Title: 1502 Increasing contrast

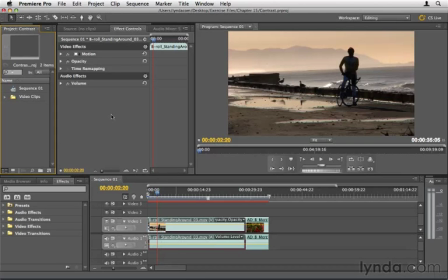0s
Another color-related property that you'll probably want to adjust frequently is contrast.
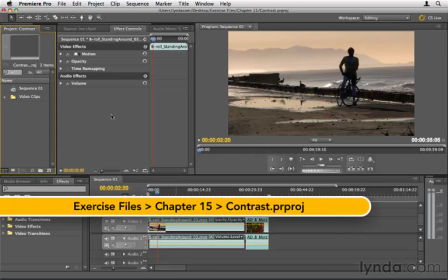4s
Basically, how strong the brights are and how strong the darks are. In this clip, we already have great natural contrast.
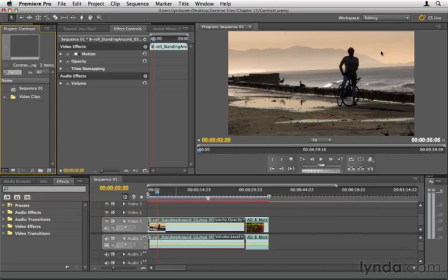12s
We have our biker here contrasted with this kind of a sunsetty looking colored background. And again, there's good contrast here, but we could still see part of what our biker is wearing here. And I think this would look even more awesome if there was increased contrast.
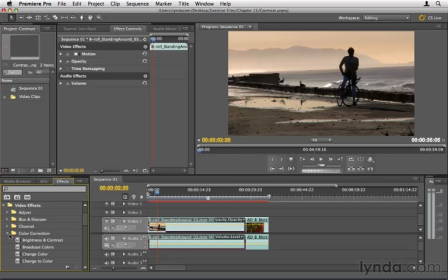26s
So we're going to go to Video Effects in the Effects panel, and we're going to open up Color Correction, and we're going to drag and drop Brightness and Contrast onto our clip here. To increase contrast, all we have to do is go to the Effect Controls panel, open up the controls for brightness and contrast, and take the contrast value and increase it.
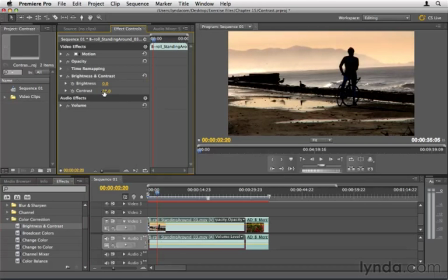44s
And as we increase it, you could see increased contrast here, and it's looking pretty good. If it starts to get a little bit too dark, we could increase the brightness to kind of balance that out. Also, as we increase contrast, one of the results oftentimes, or as we decrease brightness, it increases the saturation.
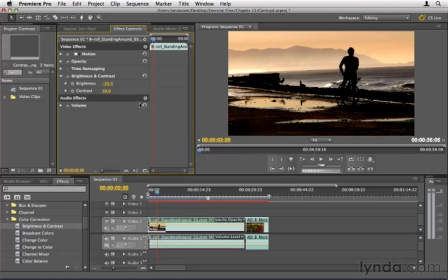61s
So you want to kind of keep that in mind because this looks a little cartoony and fake because it's so saturated. So we got to kind of balance things out just a little bit with that. In fiddling with these settings, it's not hard to get a really awesome result. I'm liking that. Now this might be a little bit too saturated with the dirt.
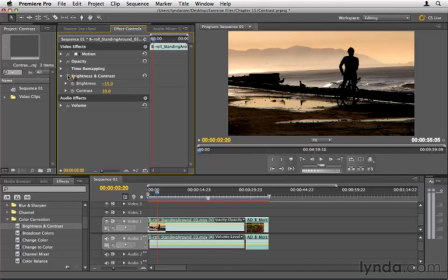78s
We might want to apply another effect to tone that down a little bit, but if we click on the effects icon for brightness and contrast, we see the before and the after. It's much more stark and powerful in the after version, and this figure here is definite silhouette. We can't see anything on his person, which again makes this look so much more potent and powerful.
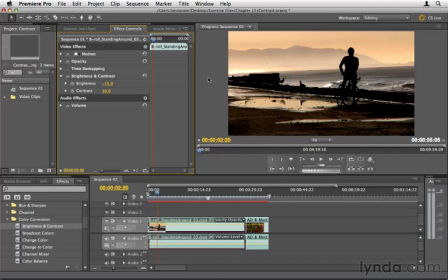96s
Now, as with editing itself, when you are making color corrections, you want to make sure that you color correct with a purpose, including contrast.
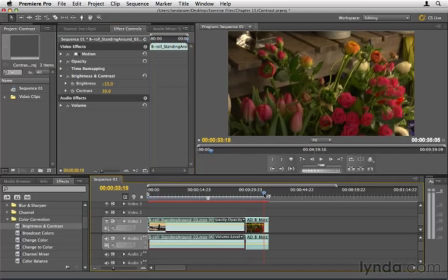103s
And what I see a lot of people doing is taking a shot like this that doesn't have tons of contrast as far as color goes, but as far as the bright brights and the dark darks, it's not super contrasty. So if we were to go add brightness and contrast to this, open up brightness and contrast and increase the contrast, this definitely makes it much more contrasty.
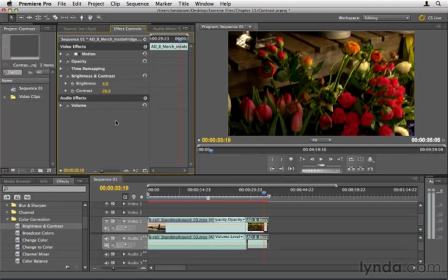122s
We could take down the brightness or up the brightness. But we have to ask ourselves, what kind of story are we trying to tell here? This is flowers from this Hansel and Petal flower shop that we're trying to promote as like this really sweet, warm, friendly place. And what feels more friendly and warm and inviting to you, this or the original?
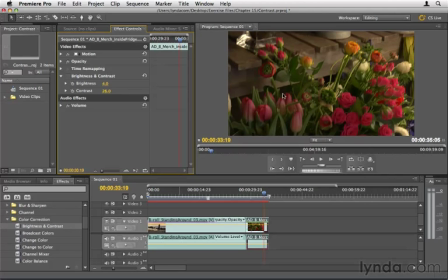141s
Even though this is less contrasty, this is more welcoming and friendly. So if we did want to add some contrast, I'm going to go ahead and click the reset button. We'd probably want to do so with great subtlety. Like that much. So like there's the before and there's the after.
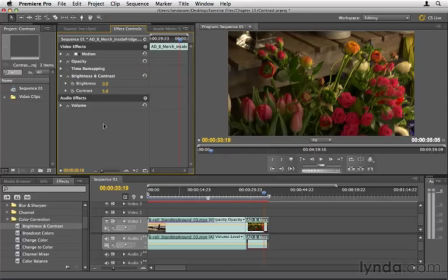156s
Just a little tiny bit because this was shot very well and it really speaks naturally, just on its own. It speaks to the message we're trying to send out here that this is a warm, comfortable place. So again, if you are advertising a product, for example, or have a podcast or something warm and friendly, be careful with the contrast.
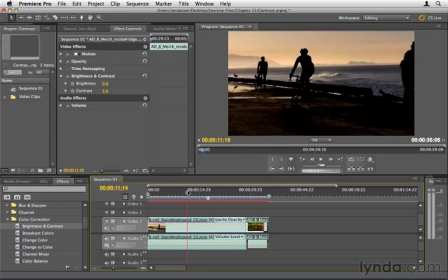174s
On the other hand, if you have a scene with intense drama, with really high highs or really low lows, you might want to consider reflecting that in the colors and bumping up the contrast.